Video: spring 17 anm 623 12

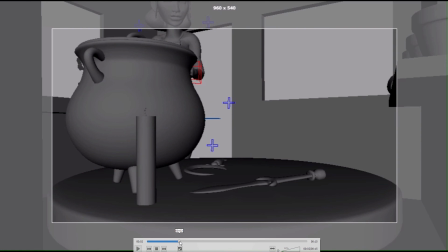(37:01)
Like I'm always a fan of having some holds in there, but it's a little bit. It looks awkward because I don't know what's happening in her head there that she had to suddenly stop there.
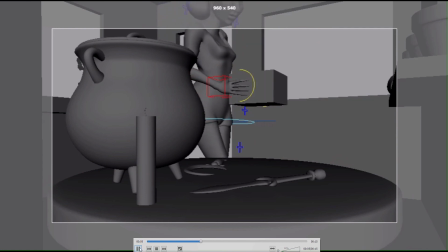(37:13)
So I'd expect that to be more. I mean, if I was going to kind of pause like that, I might pause more here right before she kneels down.
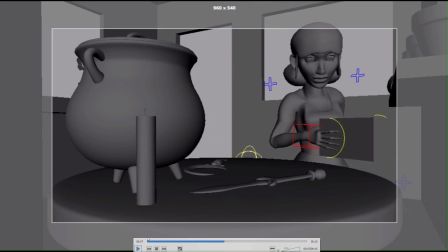(37:21)
And I think that
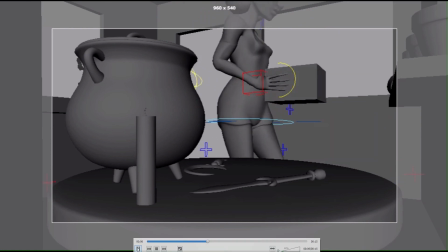(37:25)
that's sort of a challenging way to kneel down, like while holding the box. I mean, I guess I don't want to change the whole animation.
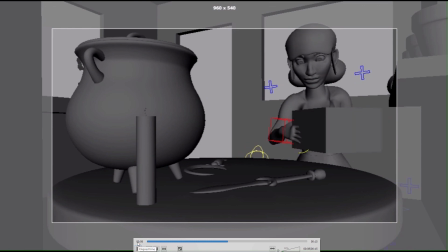(37:32)
I sort of think that I might set the box down first and then kneel on the ground, more likely. That would give me the opportunity to, like, for example, rest a hand on the table to give myself some support as I kneel down.
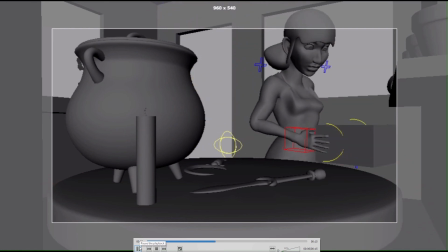(37:46)
So it looks a little awkward that way. So um, and so you don't have a free hand to support yourself in anything, and kneeling down like that without supporting yourself, it just feels a little unnatural.
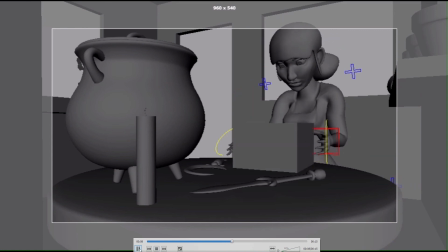Liking this stuff, taking it out of the case, that's really just some nice stuff there.
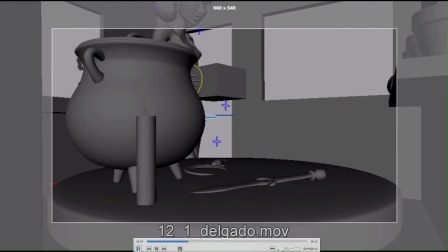(38:15)
When she pulls the objects out of there, that's working really well. So yeah, there's loads of good stuff going on here.
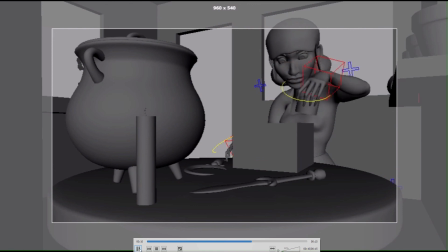(38:21)
I think that going down to the kneel could use some work, and then starting out with a wider shot, and just those two things could go a long way to improve this. Good work.